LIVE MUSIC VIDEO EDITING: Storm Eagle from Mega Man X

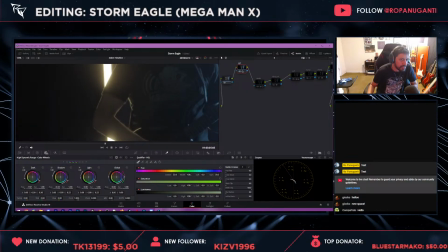[49:44]
I don't know. I'm going to leave it on because I'm scared that it's actually like the secret sauce.
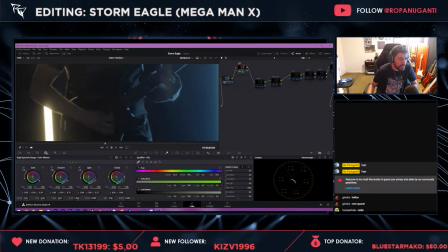[49:49]
But it should be affecting things like close to the rim of my arm, the brightest parts of the image, and so on.
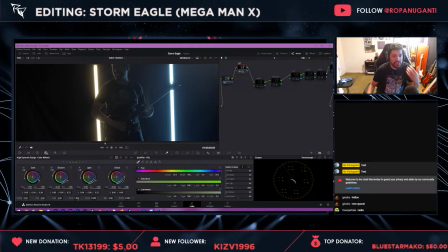[49:57]
And that's pretty much it. You can see a little red dot in the color view of anything that you've touched in DaVinci Resolve. So obviously I didn't touch everything in here, just those wheels.
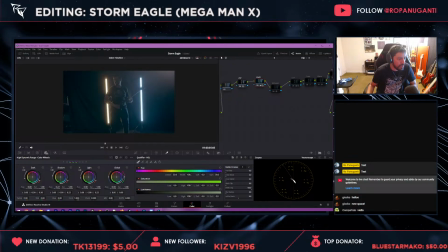[50:11]
Next we have levels, which I guess brings back some of the brightness, and I did that in the gamma. And this is again like lift, gamma, gain is just stronger versions of dark, midtones, and light.
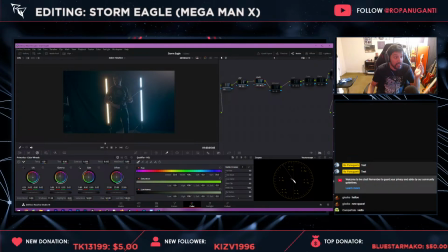[50:26]
The darkest part of your image, middle area, which is usually where our skin is, and brightest, which, you know, lights, lit objects, and so on. And next I had this film look, which is an effect that's built into Resolve.
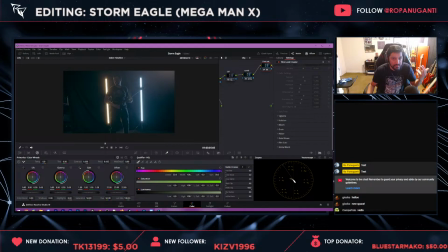[50:44]
It comes with like some neat film grain, vignetting, which is just darkness on the corners, halation, which is kind of a glowing effect that happens to real film. So it's something that you can emulate on
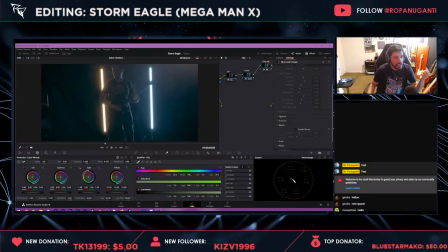[51:02]
DaVinci Resolve for your digital footage. Bloom, which of course has this effect on the brightest parts to kind of like blow it out.
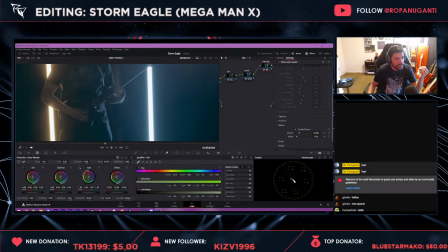[51:10]
And I'm using it super subtly. I don't think we can actually see too much of it, which is kind of my point.
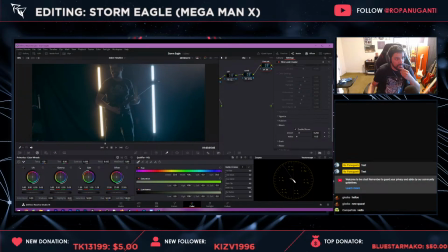[51:18]
Sometimes you may not even notice that much of it altogether, and so on. Yeah, like there's this like film flicker effect that we don't really need. But I do think that it kind of gives a little bit of an interesting look, and as you get more into like finding your vibe with color grading, you can always choose those.
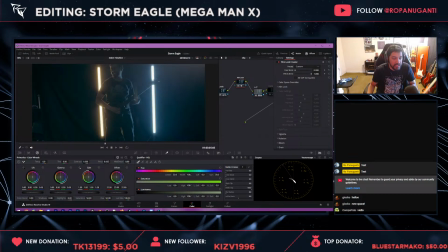[51:38]
I have a LUT here, or a lookup table. These are basically ways for a computer to, or like for an image to be brought up to where, oh, reds should translate to like this kind of vibey red, or blue should be more of a blue-green,
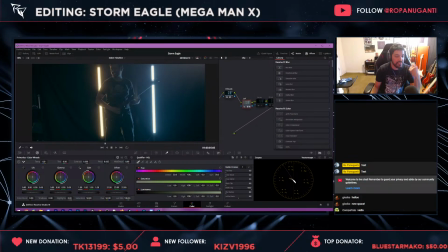[51:54]
and so on. And you can basically think of them almost as like the way people call Instagram filters. That's pretty much what they're trying to go for. And then using this this key tab, you're able to dial it in more.
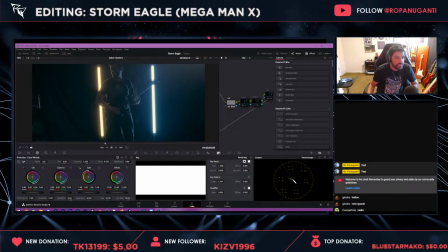[52:10]
So if I go really hard, you can see like it turns my image super blue.
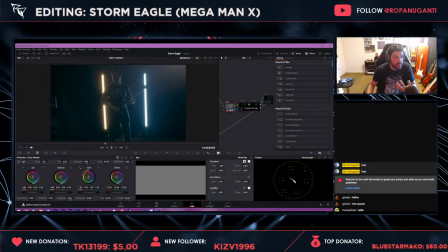[52:13]
I kept it around half because I didn't want the whole video to look blue, especially my skin tones and stuff, or else things look unnatural. Then a little bit more contrast with a tone curve on the curve here. This is just, again, like the highs get a little boost and then the lows get a little pull down.
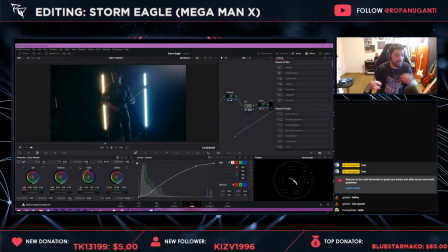[52:33]
So you're starting to feel a little bit of sense of depth. Some things are darker than they look, some things are brighter than they look, and it has like this very pleasing way about highlighting the subject. So I like that. I add sharpness because I really like having kind of like that sharper footage.
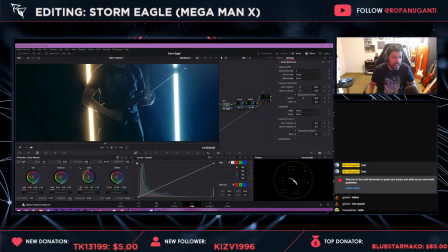[52:50]
I think it pulls out the details really nicely. And then I have this noise reduction node at the end,
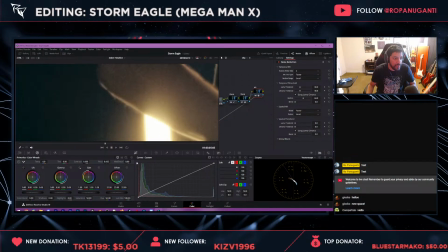[52:55]
and this is just a way to clean up the natural noise that you'll get from digital film, or digital video rather. So this is before, and this is afterwards. It smooths it out a little bit.
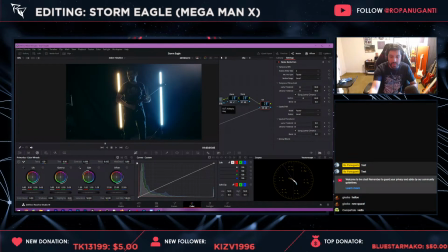[53:07]
I realize that I'm probably putting things out of order, but I'm not a professional. So, you know, what are you gonna do? Come at me. And yeah, that's basically what all goes into this look.
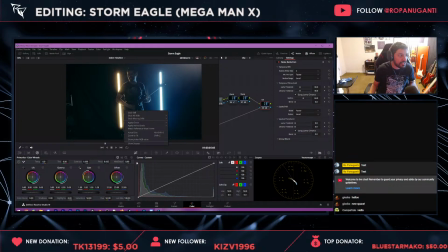[53:21]
So then if you really like this look, you can grab a still and it'll show up in your gallery under different folders.
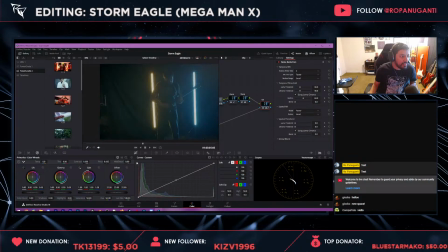[53:29]
So I should probably clean this up, but I have like this, you know, power grades from one project and another, and, you know, from videos I shot for Ali, and, you know, so on.